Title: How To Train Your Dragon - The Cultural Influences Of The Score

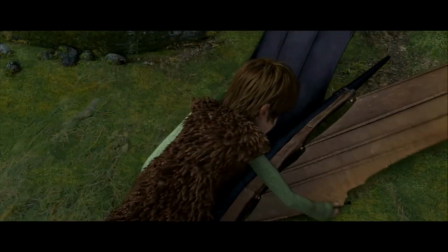497s
And at the end of the melody, when Toothless takes off, the doles really get your attention.
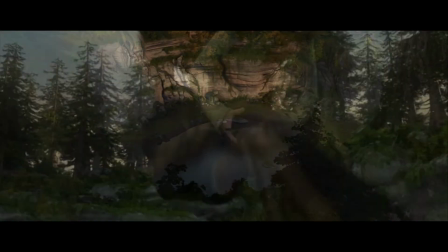503s
I could go on a bit more about this section, but it's time to move on to Forbidden Friendship.
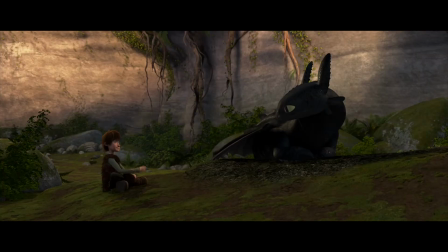509s
Forbidden Friendship is one of the most important tracks in the score. The scene is four minutes with almost no dialogue motivated by the score.
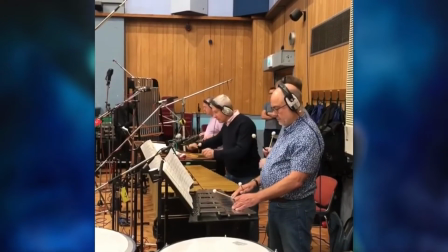517s
It's the percussion that catches everyone's attention, the slate and glass marimbas.
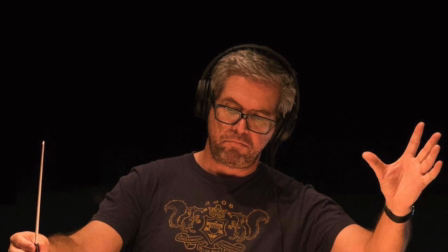522s
But what inspired that choice of instrument? The answer is, it's in the temp.
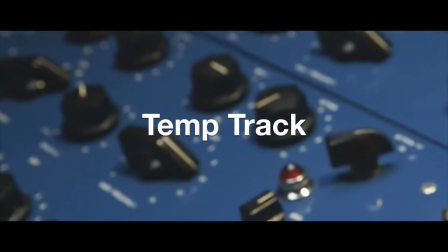527s
A temp track is a temporary music track placed over a scene while it's in editing.
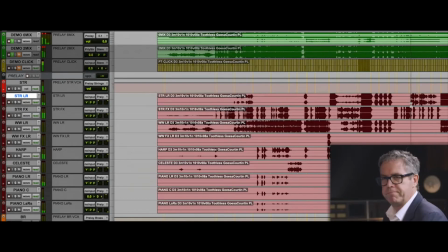532s
It can help set the tone and pace before the score is written. I should mention temp tracks can cause problems. Studios often don't own the rights to the temp track, and directors sometimes get so attached to it they basically force the composer they hired to plagiarize. Or sometimes they force the composer to repeat something they did before instead of encouraging something new.
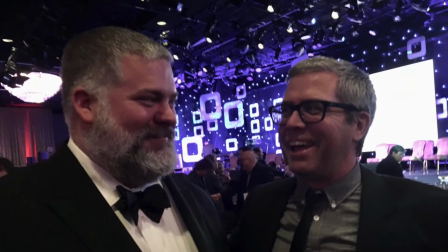555s
I should also say Powell requested that they didn't temp the sequels with music from the first, but that may be a video for another day.
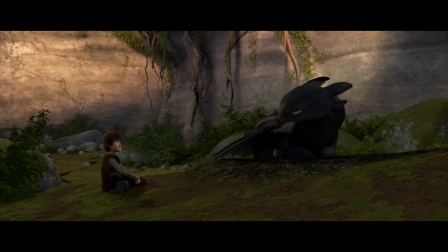563s
But in this case, the temp really inspired the cue that was written after it. There are clear similarities, but it's not as copy and paste as a lot of scores get.
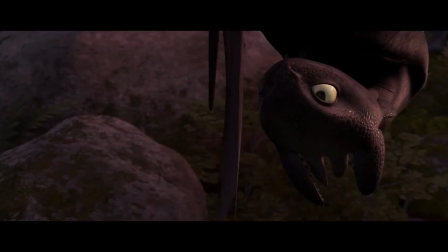572s
And as far as I know, this is the only cue in the series strongly influenced by a temp track.
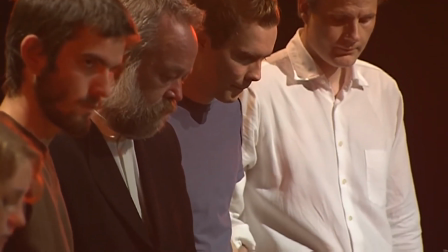578s
And this temp isn't even from film score. It's another cultural influence that helps the score to stand out, not blend in.
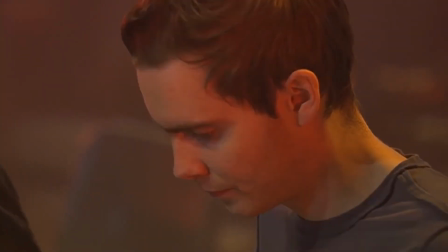585s
Plus, the temp was co-written by someone who wrote an original song for the soundtrack. Yonzi.
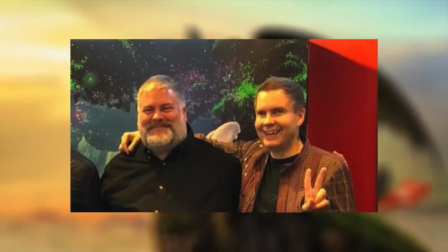591s
I've mentioned in another video Dean de Blas is friends with the Icelandic singer Yonzi,
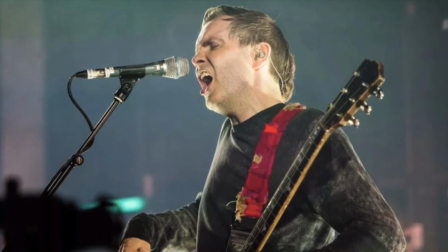597s
that he directed a documentary for Sierros, Yonzi's band,
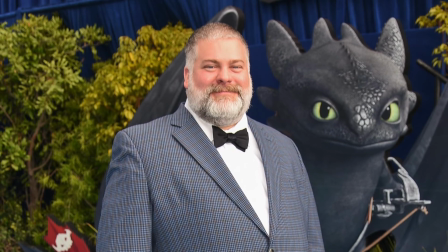601s
so Dean de Blas chose the Sierros song Odin's Raven Magic for the temp track.
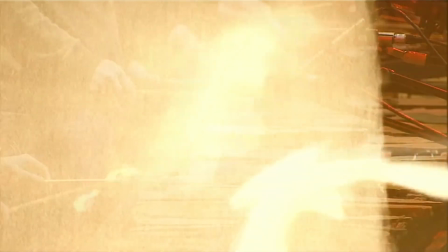607s
As you can tell from the title, Odin's Raven Magic was inspired by Norse poetry and it heavily uses marimbas.
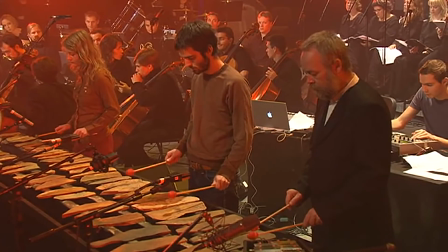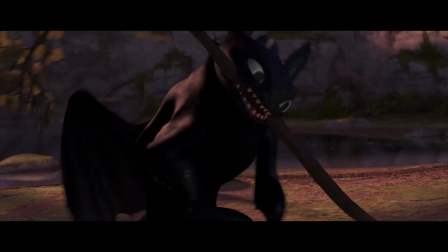622s
They almost went with the actual song here because it fits so well, but Powell got them to let him try writing something instead.
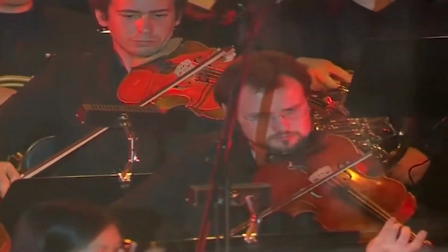630s
And you can really hear the similarities from beginning to end.
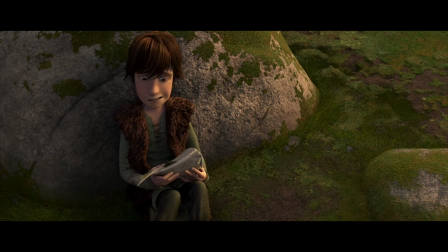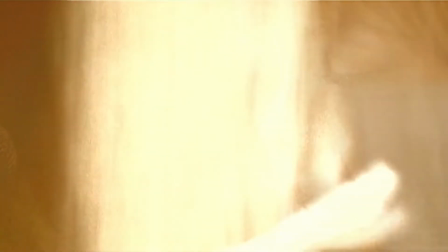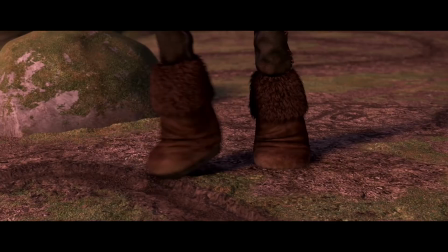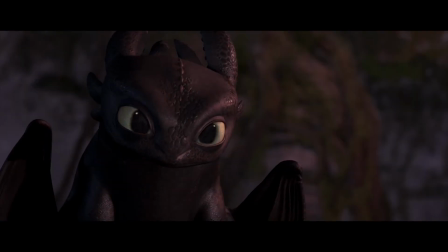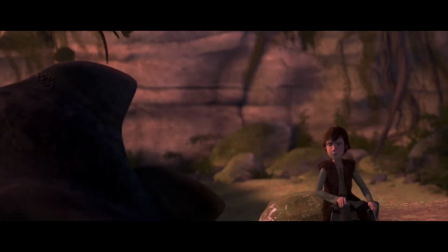680s
The temp could be why parts of Forbidden Friendship sound almost like pop music, like the hosts of the Art of the Score podcast have pointed out.
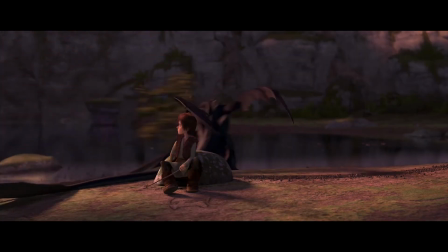689s
It's mainly in the strings and the bass line, and then the chord progression towards the end.
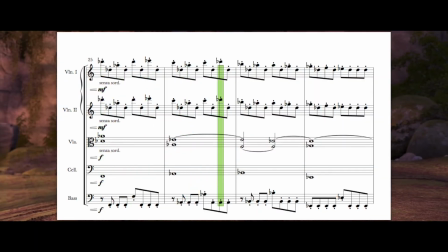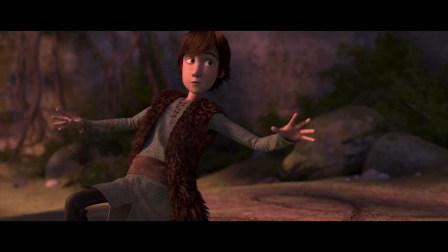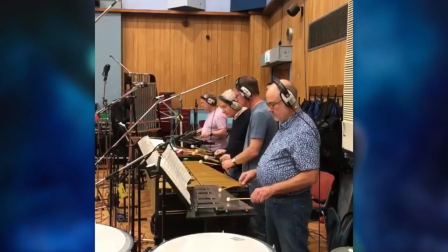708s
Coming back to the marimbas,
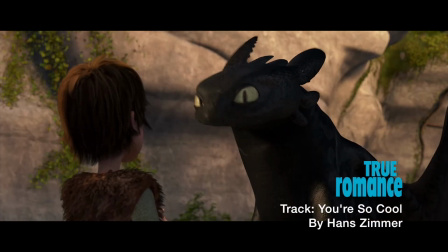710s
a few months ago I re-scored Forbidden Friendship with You're So Cool from True Romance, just because they both feature marimbas.
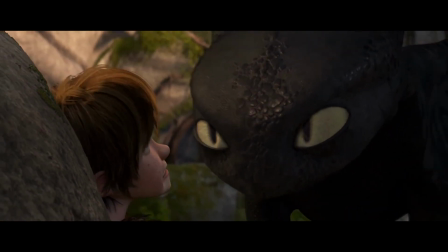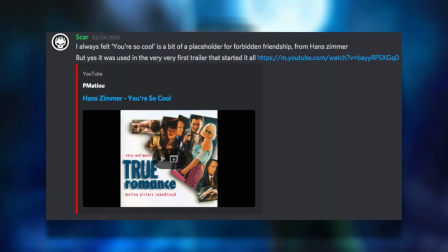722s
And then someone told me it's already in the trailer for the first movie.
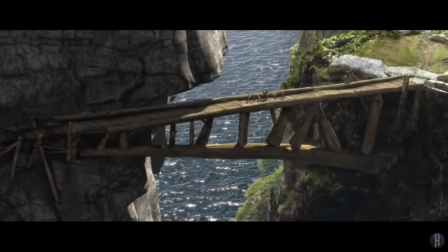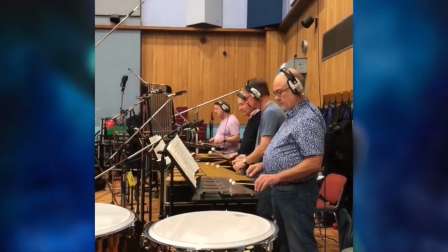733s
Unless it's a coincidence, this shows marimbas were always meant to be part of the score, to the point where they put another marimba track in the trailer.